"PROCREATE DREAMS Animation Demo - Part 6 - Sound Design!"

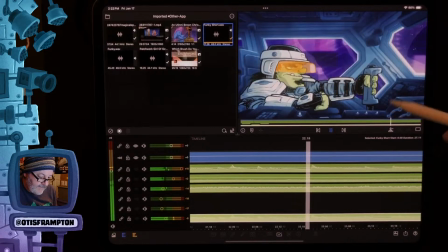[22:00]
Nope, that works.
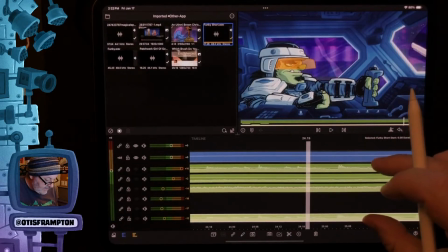[22:05]
Now I'm out of audio tracks here. I've used up the 6 that
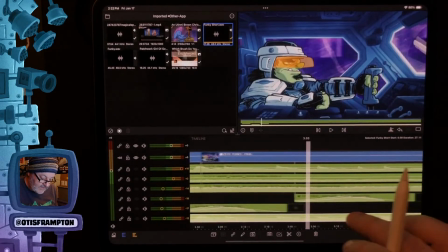[22:11]
I'm allowed in LumaFusion, but that's okay because we're using 2 of them just for the flybys, and that's all we need.
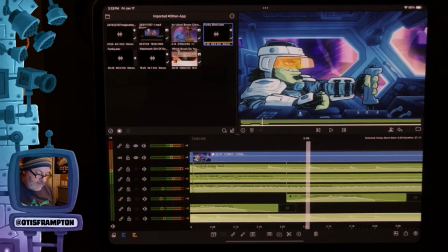[22:18]
And that's pretty much everything. If I wanted to, I could output this as.
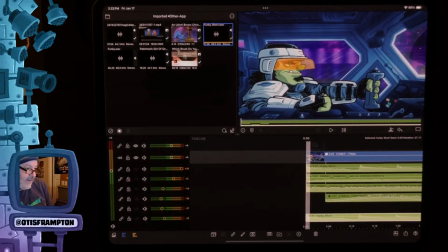[22:27]
If I wanted to add more audio after I get done layering in all the audio, I can basically output this as an audio file without the video, bring it back into a new file with the video, and then layer onto that track. It's the same way of iteratively working with different files.
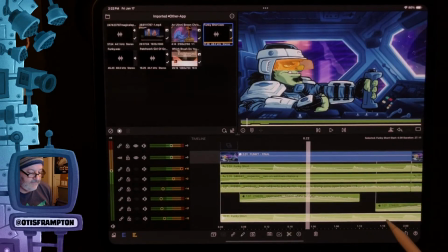[22:46]
Some people might say, well, why don't you work on a PC or Mac and you can use many more layers. That's great. I like working mobile. I love not being tethered to a desktop anymore. Sitting here doing my live streams on my desktop with my iPad and my
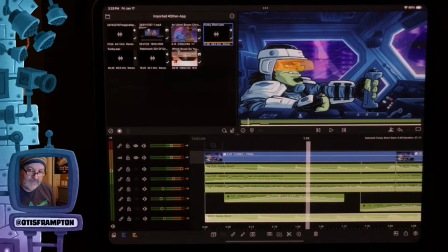[23:04]
Sketchbook Pro is the closest thing that I ever come to working at the desktop anymore. I like being able to work anywhere. So if I have to use different files iteratively like that to get things done, I'll do that because I love the mobility of the iPad.
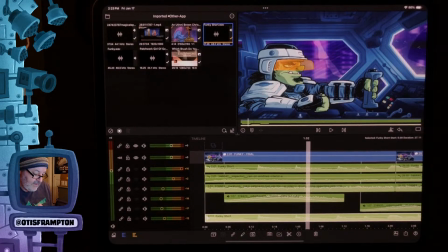[23:25]
Just check something here. All right. So at this point, I'll be doing is
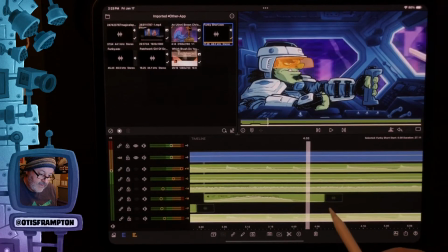[23:33]
duplicating and then adding more car flybys as they come. There's like 10 to 12, I think, in the entire thing. You can see another one there.
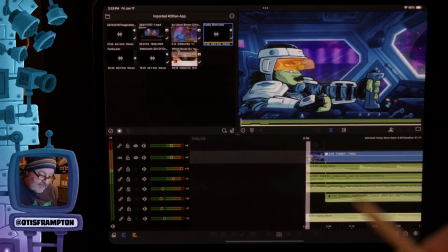[23:46]
But right now, this is pretty much what I wanted.
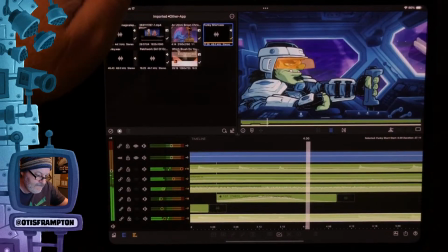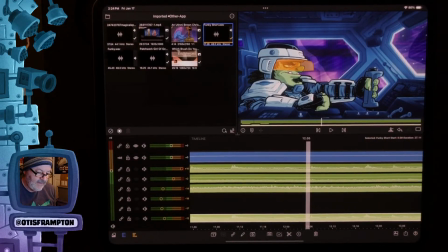[24:00]
I wanted the music to sound kind of tinny and like it's coming from a cheap little speaker up here inside the car. It's kind of the vibe that I was looking for. I wasn't looking for something, booming and bassy, the way the original audio is.
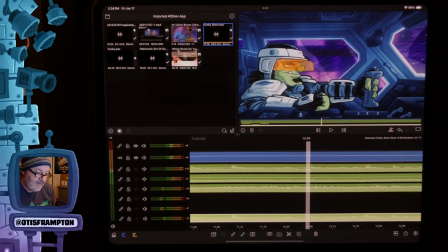[24:16]
I wanted that feel. I wanted it to feel sort of like lo-fi in a high-tech environment.
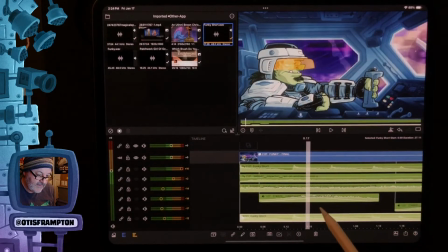[24:25]
All right, and that's about it. Just a reminder that I'm going here.
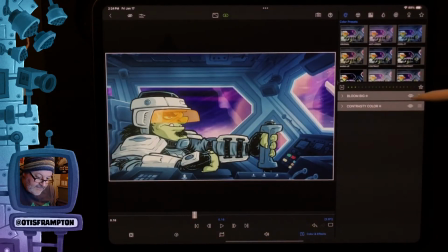[24:32]
I have added a couple of effects to the original video. One is a bloom, and I've adjusted the radius and intensity on that. And the other is a contrast color adjustment.
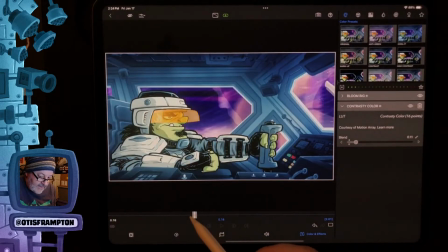[24:45]
Again, I've made I've lowered it a little bit just so it's not so contrasty and blown out.
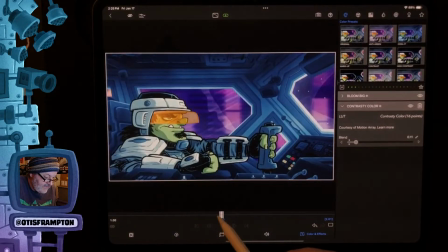[24:53]
But I like the way it looks. I like the bloom effect and the saturation.
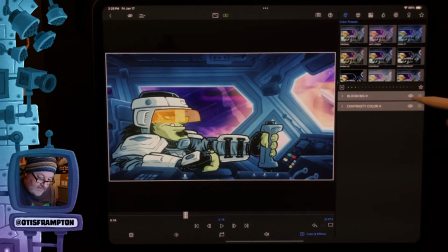[25:00]
I'll show you again with it off. There's off.
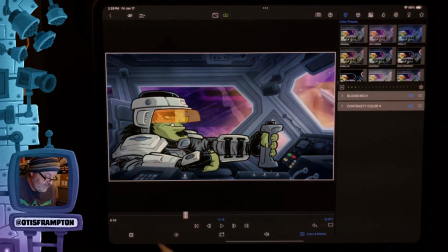[25:04]
I'll play it.
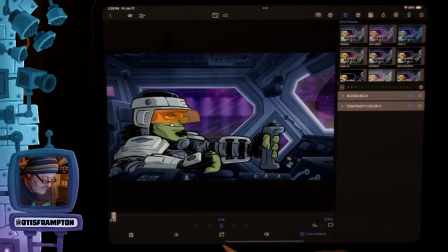[25:09]
Where is it? That's weird. It's only playing that clip.
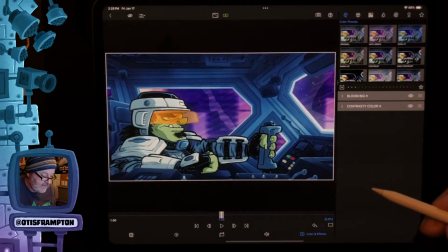[25:16]
Anyway, and then here it is with it on again. It's a couple of color adjustments that really make it look, really add to it.
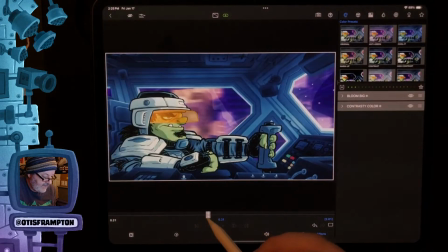[25:25]
It adds a lot to the interior, the light effect as the flybys happen, because it sort of expands the
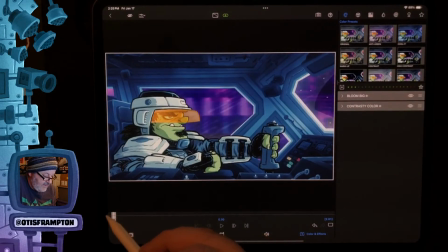[25:35]
range of that glow. I like that a lot. It looks really good. One more thing that I'd probably add is just a touch of noise. And I think, let's see, where's the noise filter?
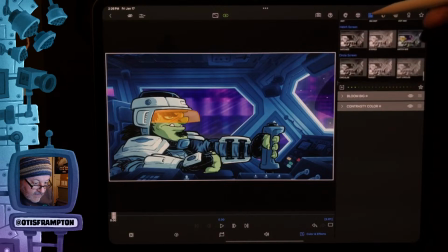[25:58]
It's not here. I know there is one. There's gotta be. If there's not,